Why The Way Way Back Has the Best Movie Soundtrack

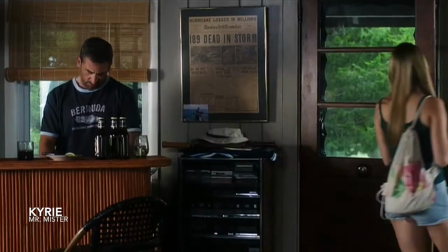I just love the establishment of the upcoming journey for Duncan. This summer from hell is the road that he must travel,
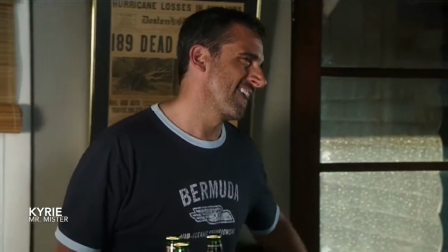and he's got to escape his own darkness to really start living, which, thanks in large part to Owen, he does.
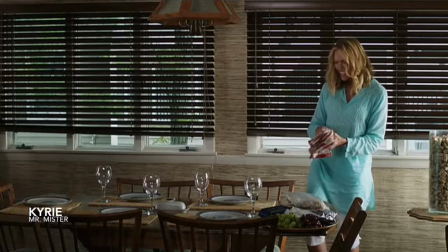Another little tidbit I love here is Joan misunderstanding the lyrics, and I sort of see it as the adults in Duncan's life being totally blind to what this teen is going through.
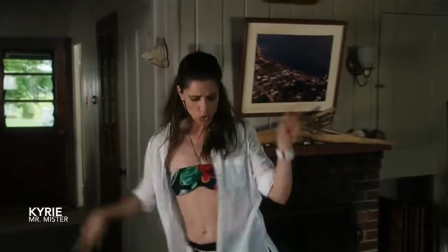Wait, whoa, hey, are you saying carry a laser?
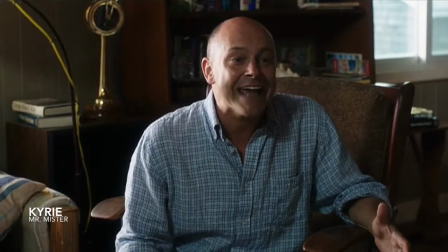That's what it is. Why would anybody write a song called Carry a Laser? Because they like outer space.
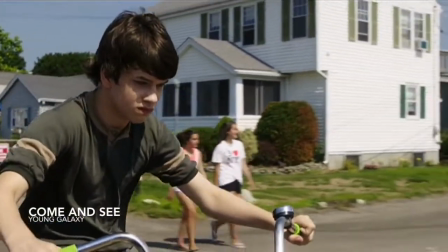Okay.
Later, Young Galaxy's Come and See plays as Duncan ventures out yet again and gets a lay of the land at Waterwiz Water Park.
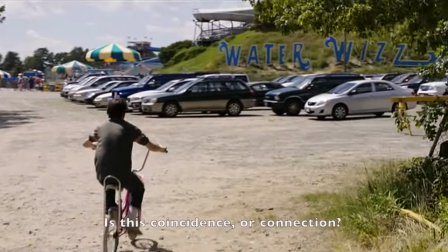And he's led into the park with this line.
this coincidence or connection?
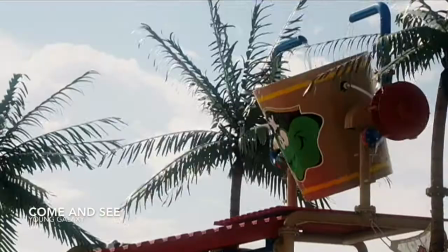This nicely alludes to the growing connection between Duncan and Owen, which is able to develop because Duncan,
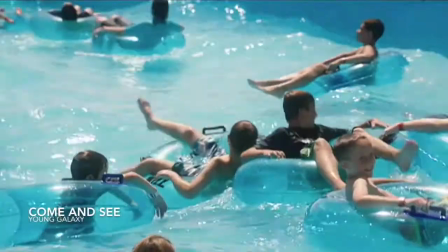who finally acts on his dissatisfaction, goes to see what else the world has to offer.
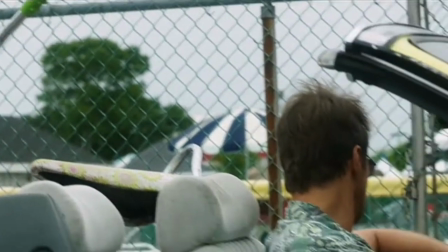Hey, easy, easy. The car's just the right amount of shitty.
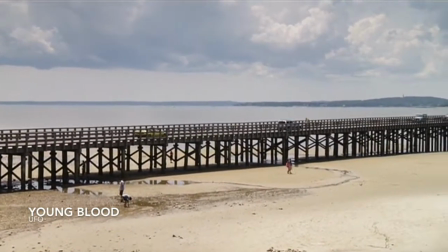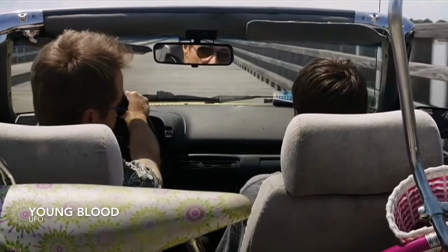Now this song choice may seem simple. Owen sees Duncan as young blood.
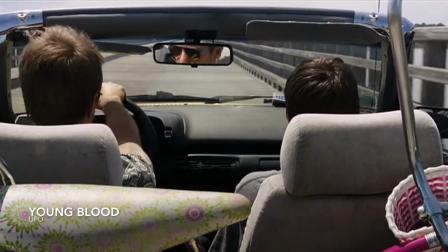But in a moment towards the end of the film, we learn that the song choice is a bit more symbolic than that,
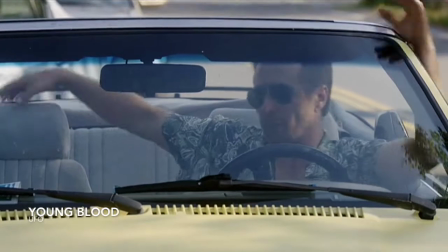as the water park owner has taken a particular interest in Duncan because Owen had similar socialization.
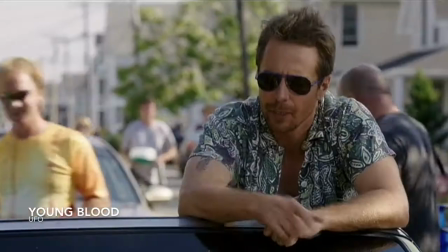So rather than see Duncan go his whole life feeling totally worthless, Owen decides to take Duncan under his wing and teach the young blood a thing or two about life.
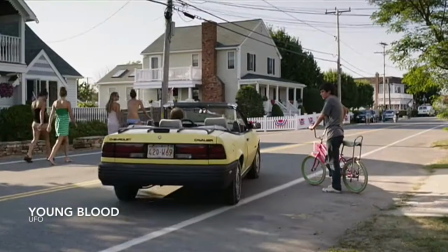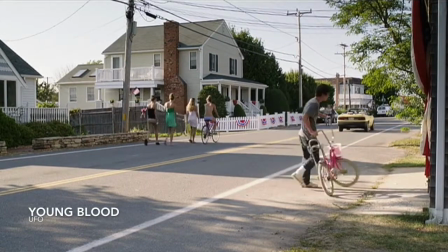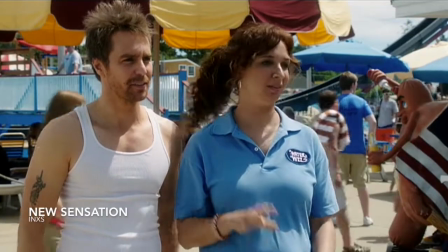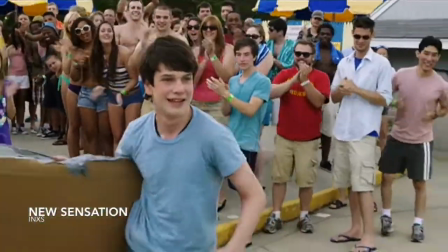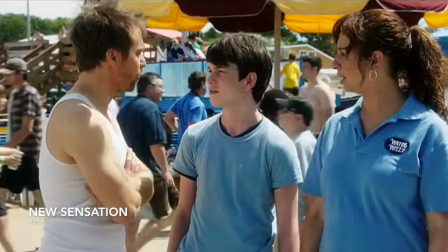Next up is Duncan's first day of work, and the next song on the soundtrack is New Sensation,
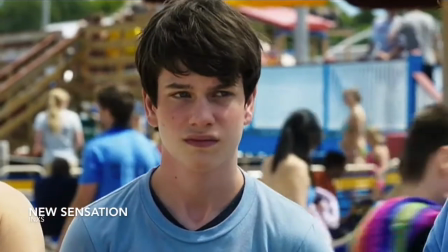which immediately follows a scene where Duncan is empowered by Owen for the first time, and taught that people will listen to you when you have something important to say.
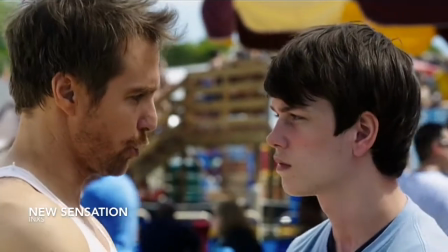Hey, look at me. You got your shirt on now. You're official. I'm gonna listen to you.
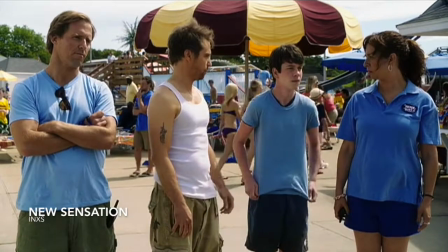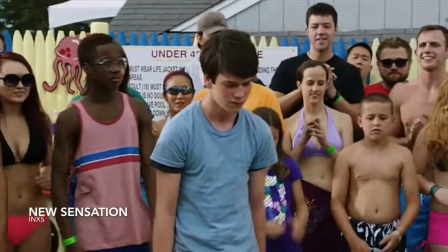He's also taught another lesson. Once you show people you're willing to do something, you may find some help along the way.
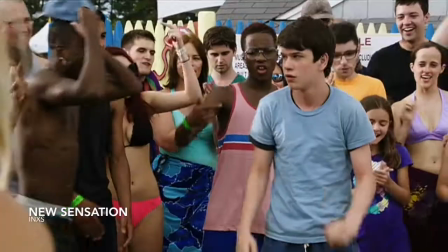After he tries and kind of fails to dance, everyone around Duncan starts cheering him on and helping him, so that he can get better.
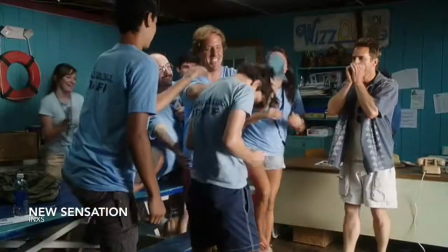This leads into an incredible montage where Duncan's self-confidence continues to grow.
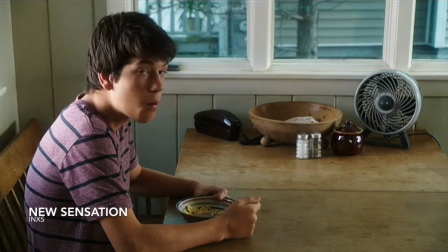This self-confidence is his new sensation.
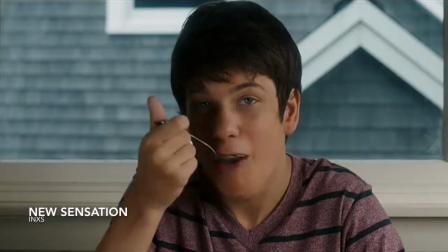The song also connects right into a scene towards the end, where a verse is basically reenacted on the screen, but I'll get back to that.
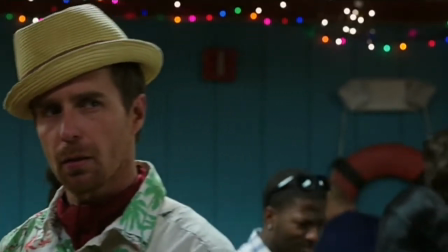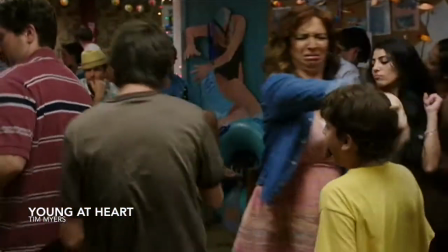On the surface, Young at Heart is a generic party song, but this ties into Owen's eternal state of youth.
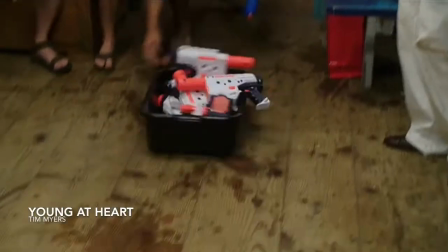After all, it plays right before Owen interrupts a heartfelt moment with a super soaker.
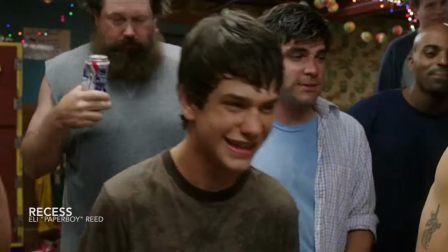Seriously? My doctor said not to get water on my face!
This further is supported by the next song choice, by Eli Paperboy Reed,
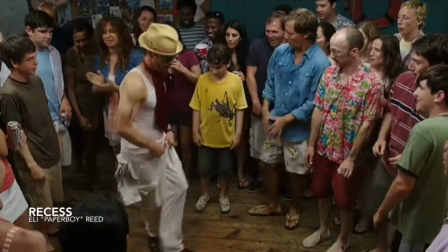appropriately celebrating the liberation a child feels during recess, comparable to the last night of fun Duncan has before his departure.
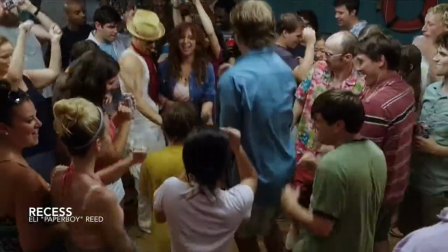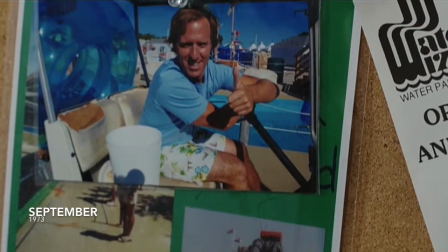Now, when September came around last year for me, I was reminded of that in-between feeling that it brings.
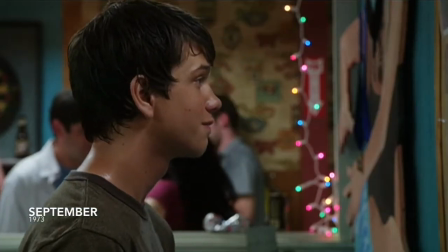It's the month where we've still got a little glimpse of summer left, but it's clearly coming to an end, just like the movie is in this moment.
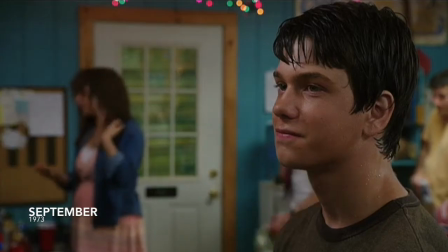Now, this song takes a turn, and is a bit more reflective for the soundtrack.
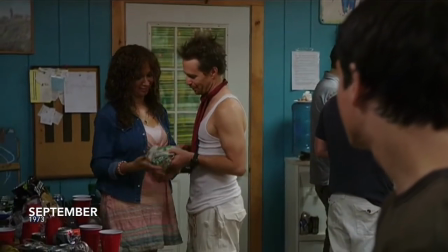When it plays, Caitlin talks to Owen about regrets, an idea that's revisited constantly in the way, way back.
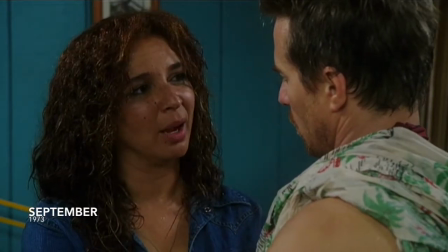I just don't want to look back and regret that it should have only been one summer.